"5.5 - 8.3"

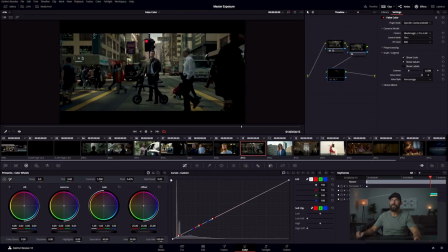(49:26)
Let's go to another one, same angle. This, the same project as before. setting up here for the sky.
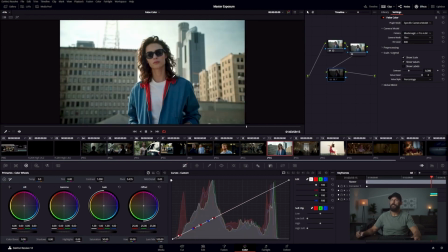(49:33)
Everything else falls naturally. Same here. All right, we've looked at this one before. Set the sky to what you want, and then that determines how much bounce or how much level you need in here.
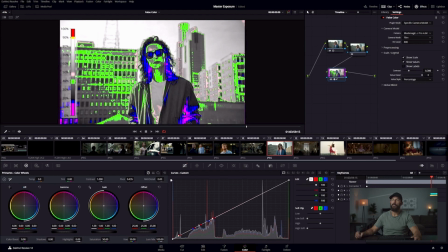(49:44)
Right? All of these, everything that I'm doing with false color on set on the day is, and this is a job that I heavily leaned on false color because we were outside in the bright sun.
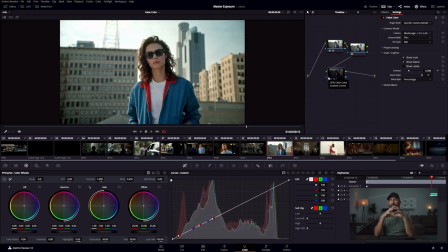(49:55)
It's like getting a good look on a monitor, even on a balanced, well-crewed set. It can be really, really hard to get a good look at a monitor unless you're sitting in a tent. You know, if you've got operators, it gets a little bit easier. If you've got a full-time DIT, it gets easier. But let's be honest, most of us don't have those resources all of the time.
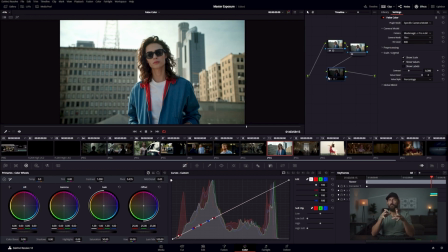(50:15)
So best to come up with a workflow that allows you to achieve results that you're happy with without those things. Because if it only gets easier, well, then you can do it in the hardest time. That's good for you. Again here, set the level to the sky. That's what you can't control. Then start to manipulate the levels.
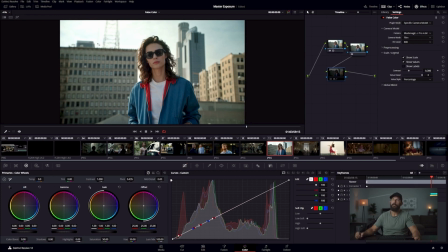(50:30)
So here I would say, well, if we're thinking about workflow, set the level to the sky, then you set the bounce level.
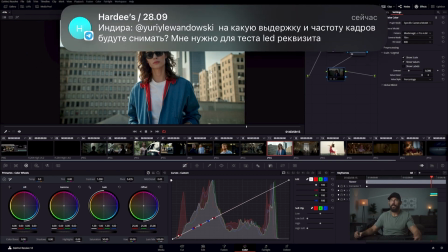(50:37)
And why do you set the bounce level next, or what I would call the key level? All right, let's move in here.
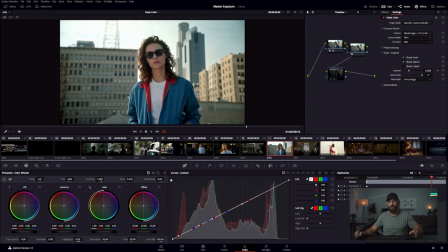(50:42)
Again, let's move a little bit closer.
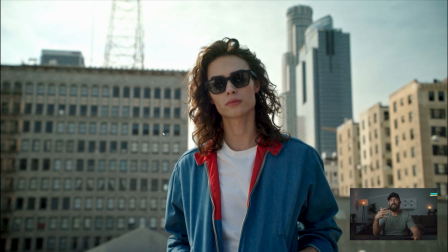(50:46)
We're setting the key level because it's the hardest, it's the second hardest thing to make, number one, look nice, number two, make look realistic. You could easily get way more level here. If we used, I don't know, you could use like a 4x4 mirror and you could get tons of level.
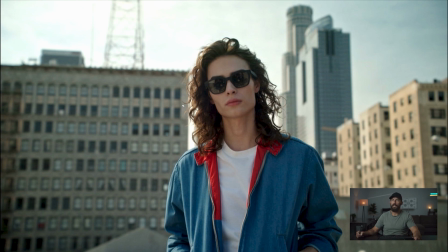(51:03)
It's gonna look horrendous. It's not gonna look natural at all. And it's gonna be quite a setup to make it look nice. So the second hardest thing to make it look nice, once we've set the sky, is this key level. So I'm gonna work on the key level next, followed by the fill level, right?
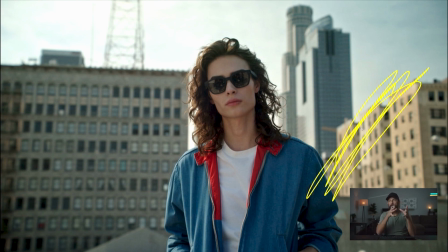(51:21)
Now, I know I'm going to need some shape. So it's not like these things don't happen, well, they happen at separate times if you're doing this all by yourself. If you're with a crew though, the more heads up you can give them, the more speed they're going to be able to employ these things with. So I would say, okay, we're definitely gonna need a bounce. We're definitely gonna need some neg.
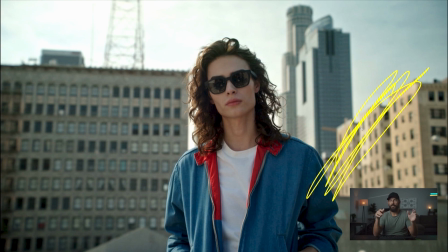(51:41)
Build both, focus on the bounce first. So I wouldn't even care about the fill. Knowing that this 12x12 over here, this neg was getting built, as long as you see it getting built, well, then you know it's gonna fly in.
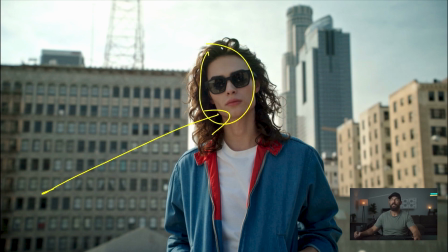(51:53)
It doesn't take long to set. And it definitely doesn't take long to set once we have the key in the right spot. If we don't have the key in the right spot and you set the neg first, well, now you're making it harder on yourself because now you're putting like the finishing salt and pepper on the contrast without setting the big element, which is the key light.
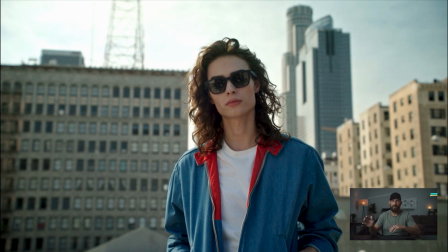(52:12)
So point of control, key, fill, and then here there's no backlight, right? The backlight is oftentimes on location work. When you're dealing with a Sky Plus scenario, I do a backlight with the neg itself.
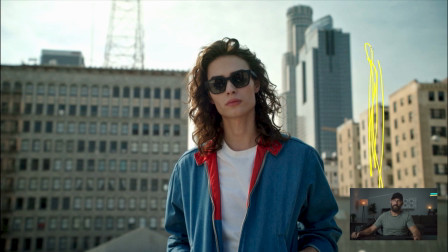(52:25)
So I will, imagine that there is neg running this way. Okay, well then that's gonna block out all of the light from hitting the glasses here. But if the neg is at an angle like this, well, it knocks out all of this light, but it still leaves a little bit here, right?
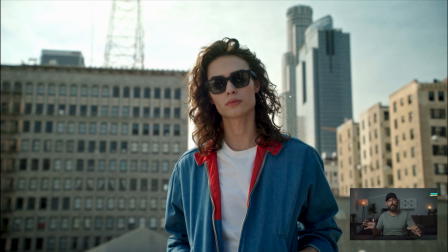(52:40)
So I'll do the backlight with the actual neg that you're using, whether it's a 12x, whether it's a couple floppies. That's just an easier way to do it. So is there any other for location that I can think of?
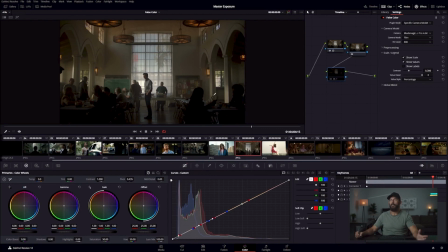(52:51)
I think that's it. Oh, here, just an example where, sometimes I would say probably wrong maneuver here,
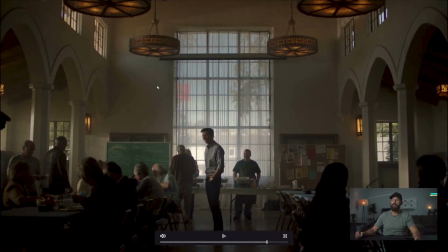(53:01)
where number one, for reasons that were out of my control, we had to schedule to be at this location when the sun is on this side, behind the camera, and it's blasting right at this white-walled building outside.
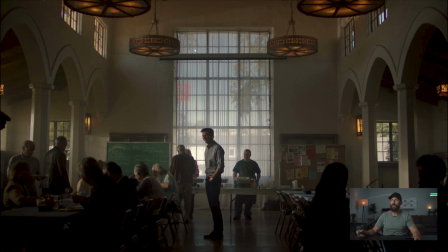(53:18)
Number two, the production designer, the art department, they didn't have, these shears were just in place already. So now we can't bring our own shears that have a little bit more thickness because it would be better if, you weren't looking outside because it's distracting out there.